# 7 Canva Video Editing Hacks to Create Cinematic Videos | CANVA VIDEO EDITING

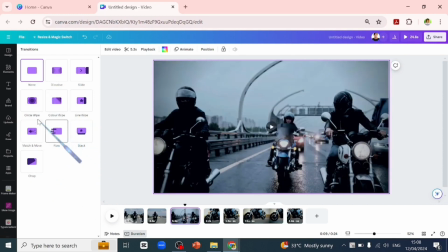4:08 But we'll be creating the fade to black or the fade to white transition, which is not part of Canva's custom transition.
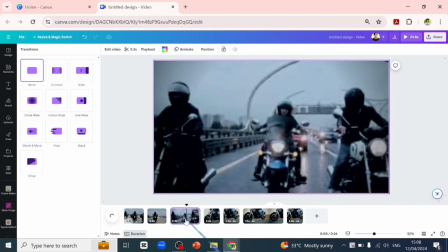4:16 So let's split this clip now and go into the one we want to use.
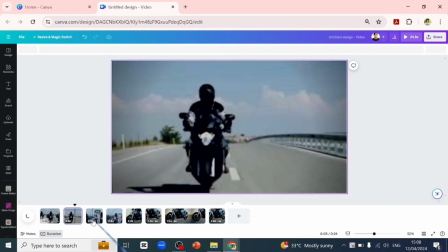4:21 These are the two clips. We want it to transit from this to this.
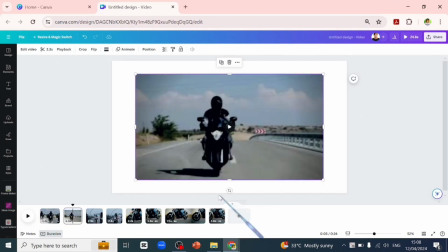4:25 We'll detach this clip from the page and we'll go into the one it will transit into and also detach it from the page.
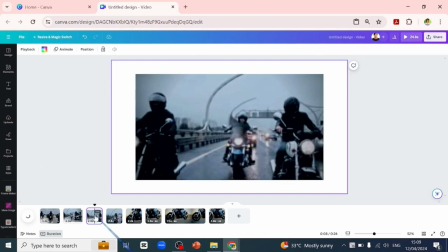4:33 We'll copy this one and delete this page, then paste what we've copied into the first page we're working on.
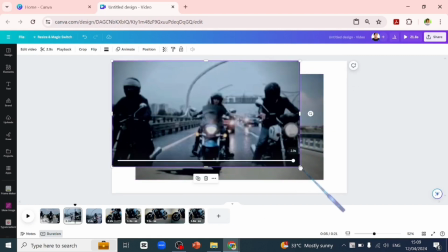4:42 Then we'll scale it out on our design page. Why we don't want to just drag and drop it into the page is that we don't want it to be the background.
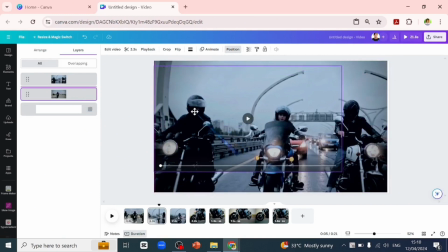4:50 We want them to be standalone clips on their own, so we can work on them individually. Now we want to go highlight the both of the clips and go to timing.
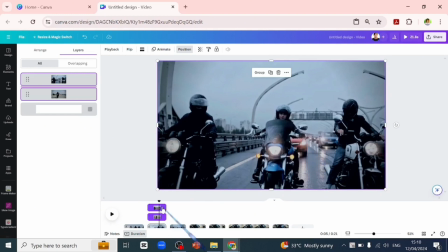5:04 Click the arrow facing up and
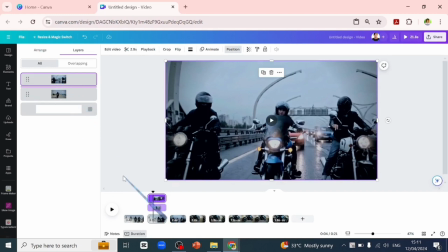5:07 adjust our clips properly so that they will have spacing between the both of them.
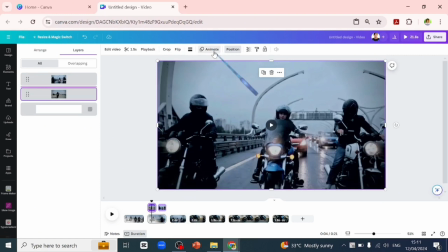5:18 Let's go over to animate and animate the first clip to fade.
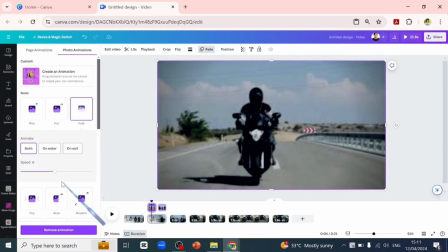5:24 It will fade on the exit.
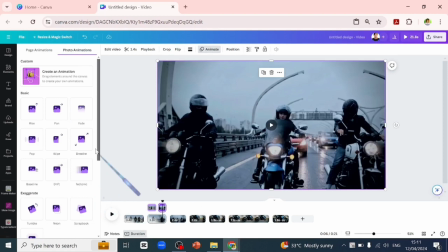5:26 We'll reduce the slider a bit and we'll animate the second clip to fade on enter and reduce the speed to the lowest.
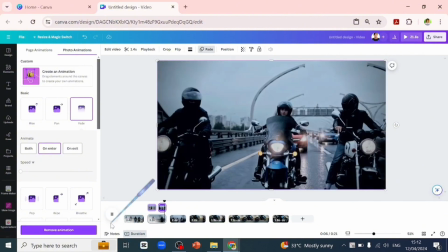5:37 Let's preview that. You see it faded to white because our background color is white.
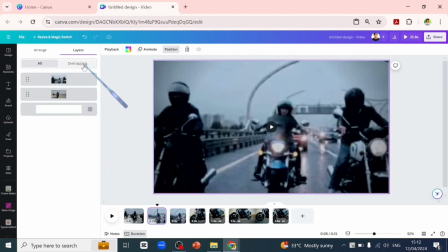5:43 Let's go back into that and change our background color to black to
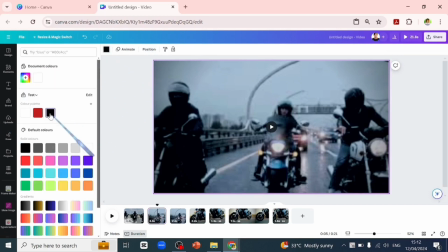5:48 achieve the fade to black or deep to black transition.
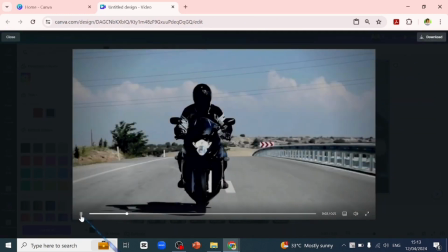5:53 Let's preview again now. Yeah, we've achieved that.
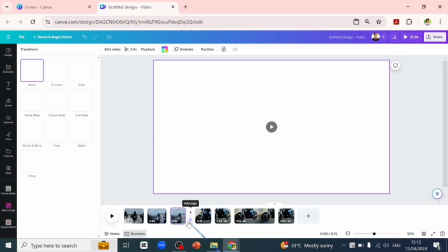5:59 Quickly, let me show you how I apply the color wipe transition to achieve a crossfade transition.
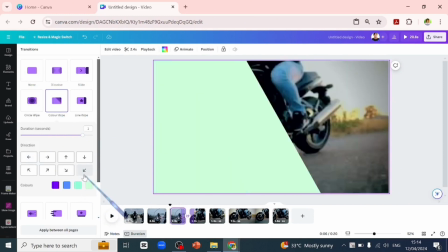6:07 I will use this arrow and I will go into each of the color and
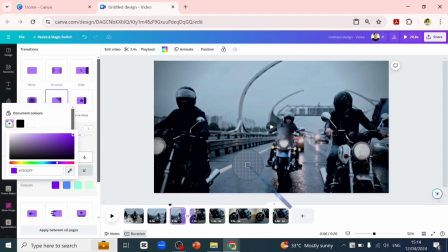6:12 go to the plus sign and use the color picker to select a color from my page. I'll repeat it for the other three colors. This way, I would have consistent color in my design. I would advise you use transitions wisely.
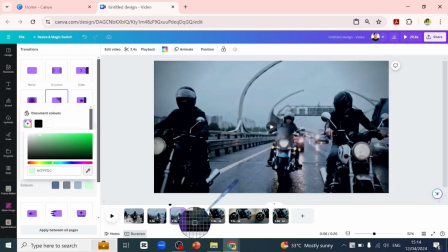6:30 Don't use too flashy or a lot of confusing transitions so your viewer can stay engaged.
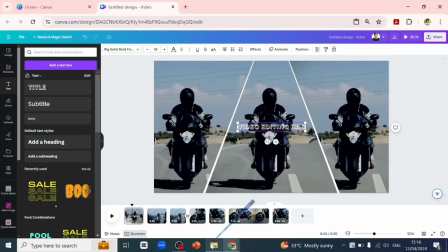6:41 Motion graphics and titles is another way to add flair to your video, making your video look cinematic.
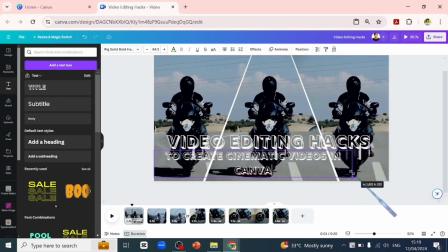6:49 Unfortunately, Canva does not have auto captioning feature, but you can play around adding text at different points in your video.
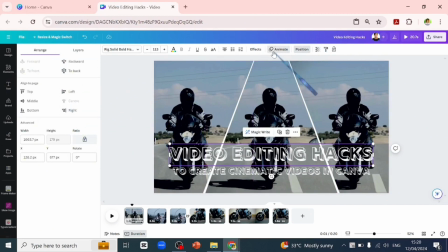6:57 Quickly, let's go over to animate our text. We'll be using the baseline animation.
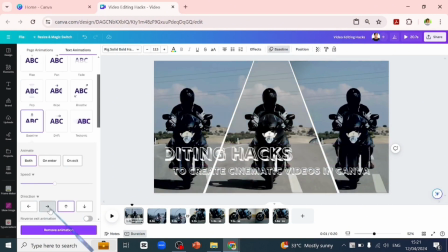7:03 We'll take the direction of the first text this way and we'll reverse the exit animation and adjust the speed how we want it. We'll go over to the second clip and apply the baseline animation also and take the direction this way and reverse the exit animation.
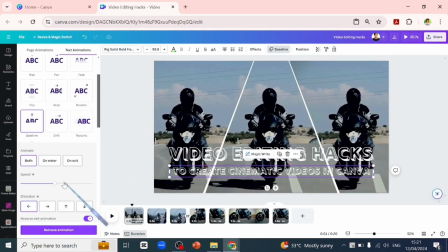7:22 This time around, we'll be increasing the speed.
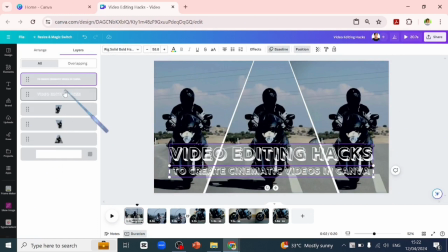7:25 Let's go to position and then highlight the two text and go to the
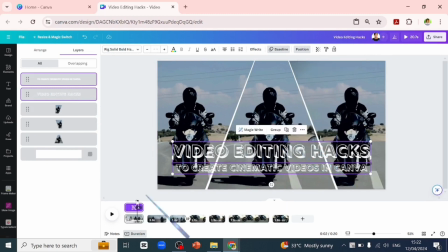7:31 three dot and show timing and we'll adjust the timing how we want them to last on our page.
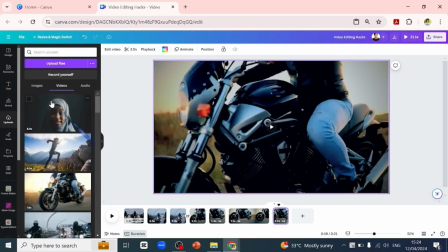7:41 For this, we'll add a talking head video to our timeline.
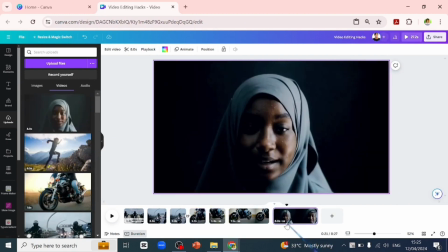7:45 We'll want to split the video into parts to show where we want the jump cuts to appear. We'll select the center clip and quickly double tap the
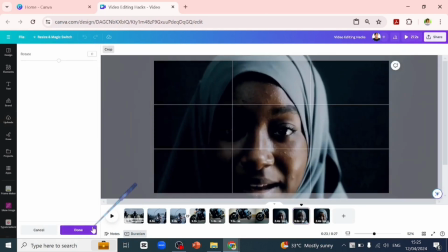7:56 page and scale the video out how we want the jump cuts to appear.
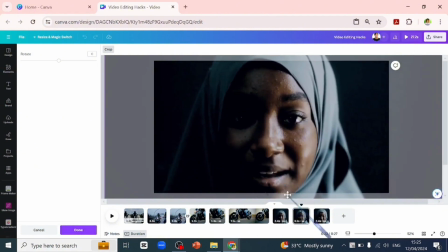8:02 So jump cuts is usually used to make emphasis on a point you're trying to stress. It's mostly used in vlog interviews,
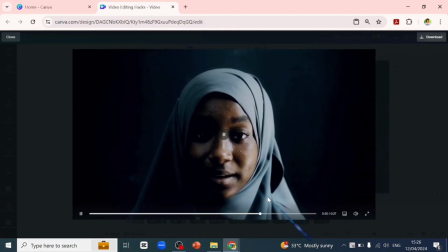8:10 but I would advise you use it in moderation so that your video is not jarring or distracting to the viewer.